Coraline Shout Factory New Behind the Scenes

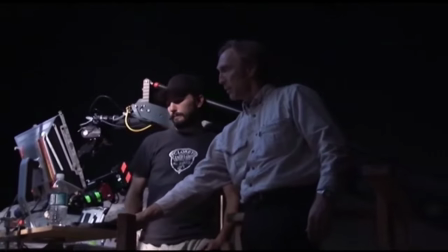But mostly it's talking with Henry about who is Other Mom and where is she in the story.
You're back.
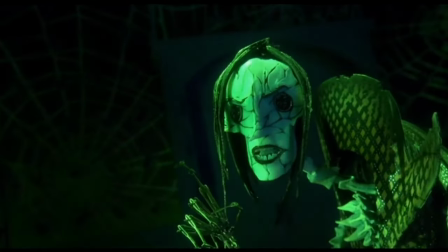And you brought Berman with you?
I like the transformation scenes.
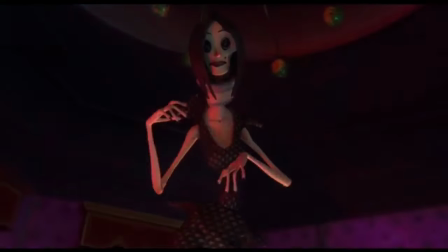There's a couple of times you actually watch her transform on screen, which is really nice because it kind of bridges the gap between the different puppets that represent other mom. And so when you actually see her physically transforming into the more evil version of her, it's just really satisfying.
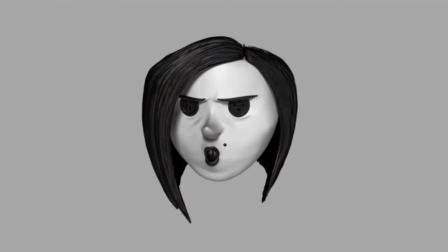One, two, three!
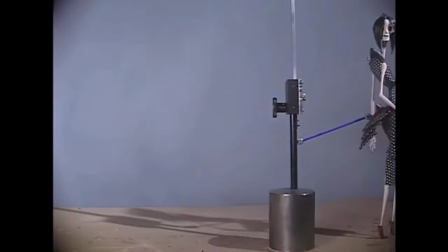We did a lot of animation tests where we tried to explore the possibilities of what she could do and find where her limitations were
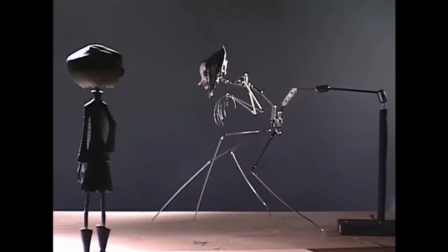and then see what appealed to Henry and see what was working for him and what we should try to focus on and try to avoid.
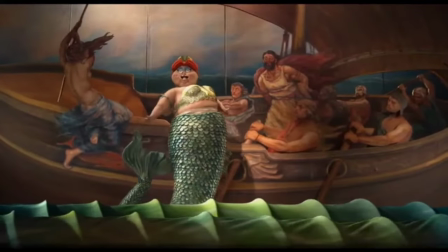This one is Spank, and this is one of those characters that just by her body, she is who she is. The real Spank walks around on a walker and she can barely move at all.
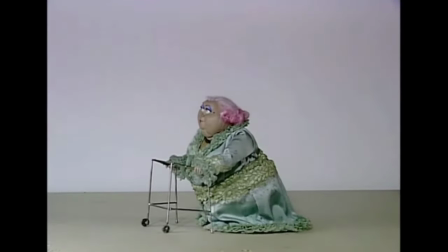And she's just very old lady, overweight, trudging with a walker.
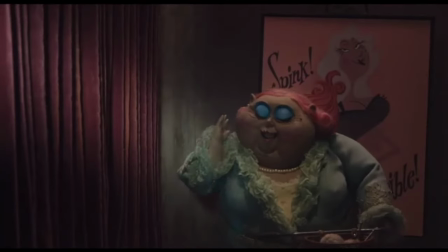Miriam, put the kettle on!
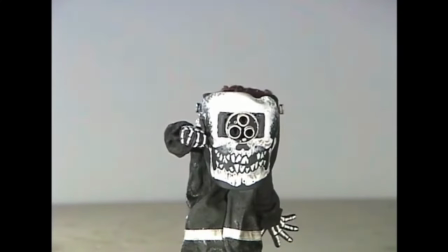Our motivation for YB was like a lovable golden retriever. Kind of subtle body language,
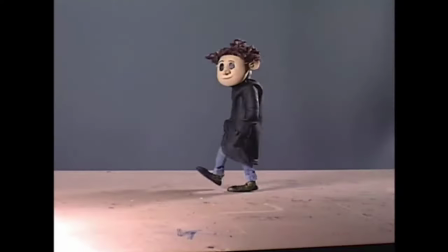but really it had to keep him very charming and appealing and cute because
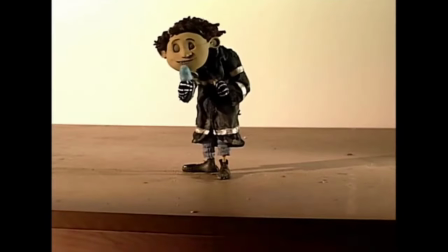Coraline had to just instantly be drawn to him and feel comfortable with him.
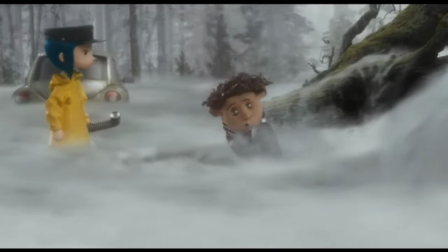Oh, great! The village stalker! Ow! I wasn't stalking you.
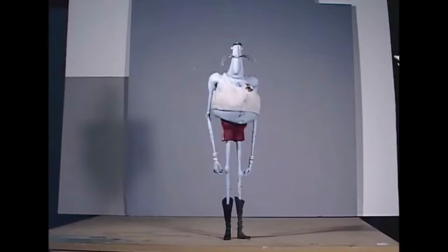We're hunting banana slugs.
I guess Babinski's been my specialty. He had this whole scene where he's doing all these gymnastics and calisthenics and stuff up on his balcony,
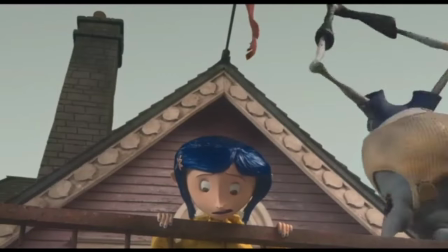holding himself up with one arm and doing the splits and doing flips over Coraline. His elbows like to break a lot.
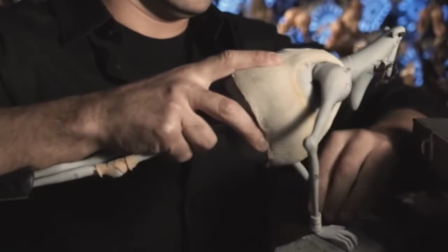You can see how thin they are. So when he's trying to hold his big barrel body up and he's taking himself up, you know, up or down and doing the splits and whatnot, it's kind of a weak point.
Bah, so sorry is nothing.
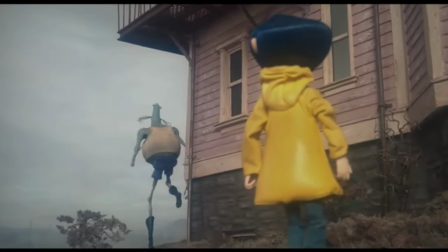Sometimes the mice are a little mixed up.
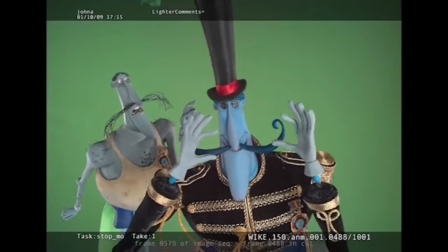His mustache moves so you can move it up and down depending on what he's saying.
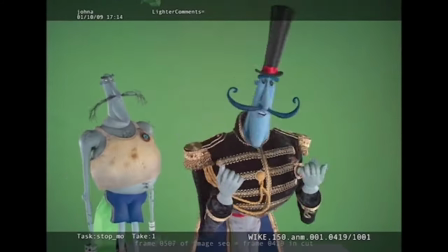His brows, you take them off and they stick on and move up and down.
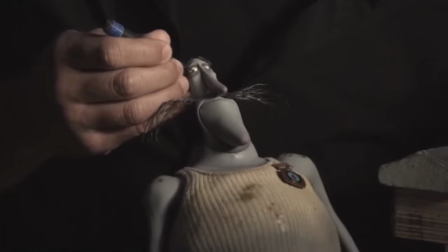You've got these lids that can go up and down and the eyes which you can move around with a little tool. What I have here is his mouth kit. We decided that we would treat the upper part of the face and the lower part separately so you could control eyes, eyebrows,
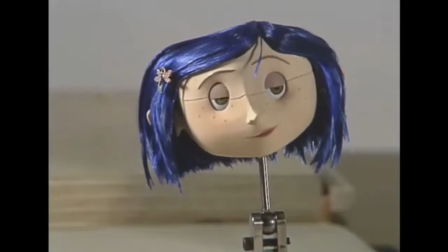squints, lids, separately from mouths, therefore giving us a much greater range of expression.
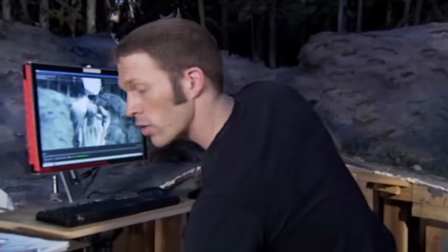With Coraline and most of the main characters, we get our shot broken down with all the dialogue,
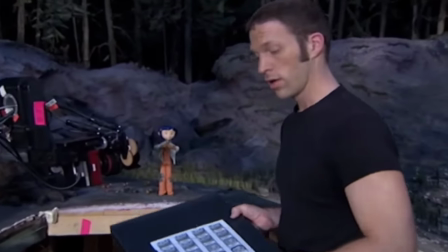all the expressions beforehand, and then we get a little kit here with all the replacements that we'll need for the shot.
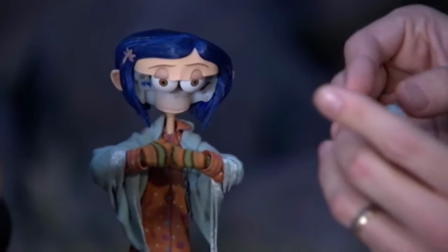we take off little bits which are held together by tiny little magnets on her face and
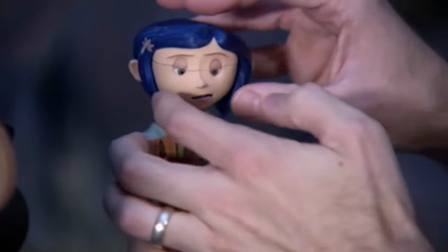then we'll grab another mouth and we just pop it on like that and the magnets hold it in place and now we have a new expression.
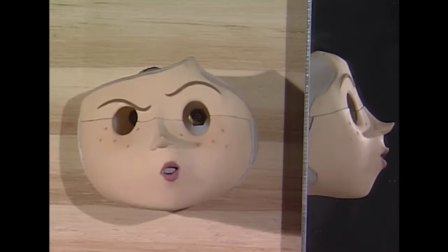In the replacement faces you're creating shapes for all the expressions. You got that mouth and the ooh mouth.
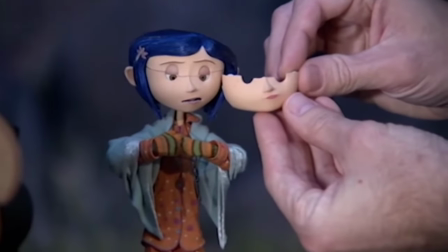One of them is closed. One of them is open.
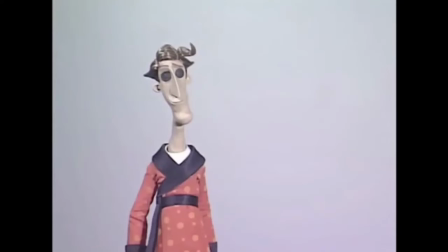Don't worry. I'm getting the hang of it.
One of the challenges in typical replacement animation is that you're not able to get very
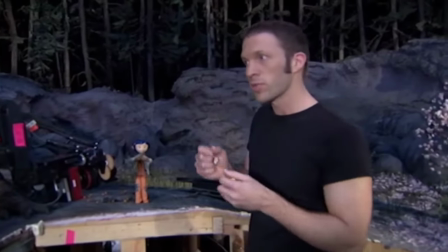much subtlety between the expressions because typically they've been sculpted.
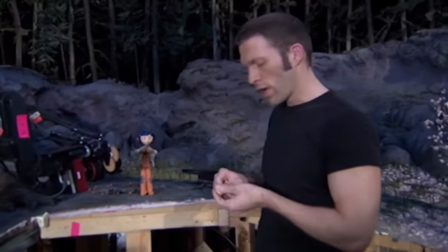And there's only so much you can do. We're using a different technique on this film. so we're able to get really kind of almost infinitesimal differences in the faces.
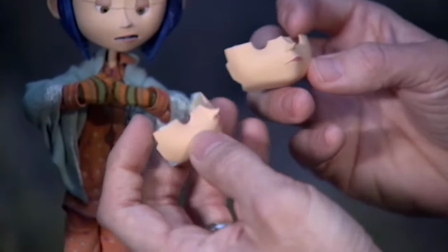To the naked eye, you probably wouldn't be able to see much difference between these two faces, but when you put it on the puppet, you can definitely see her cheeks will squash up a little more,
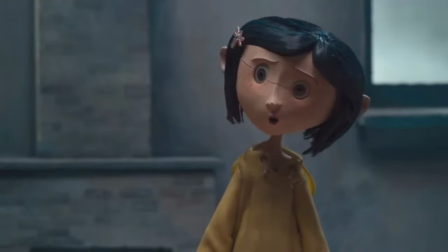her lips will tighten a little bit, and so we're able to get really beautiful, subtle movement in her face.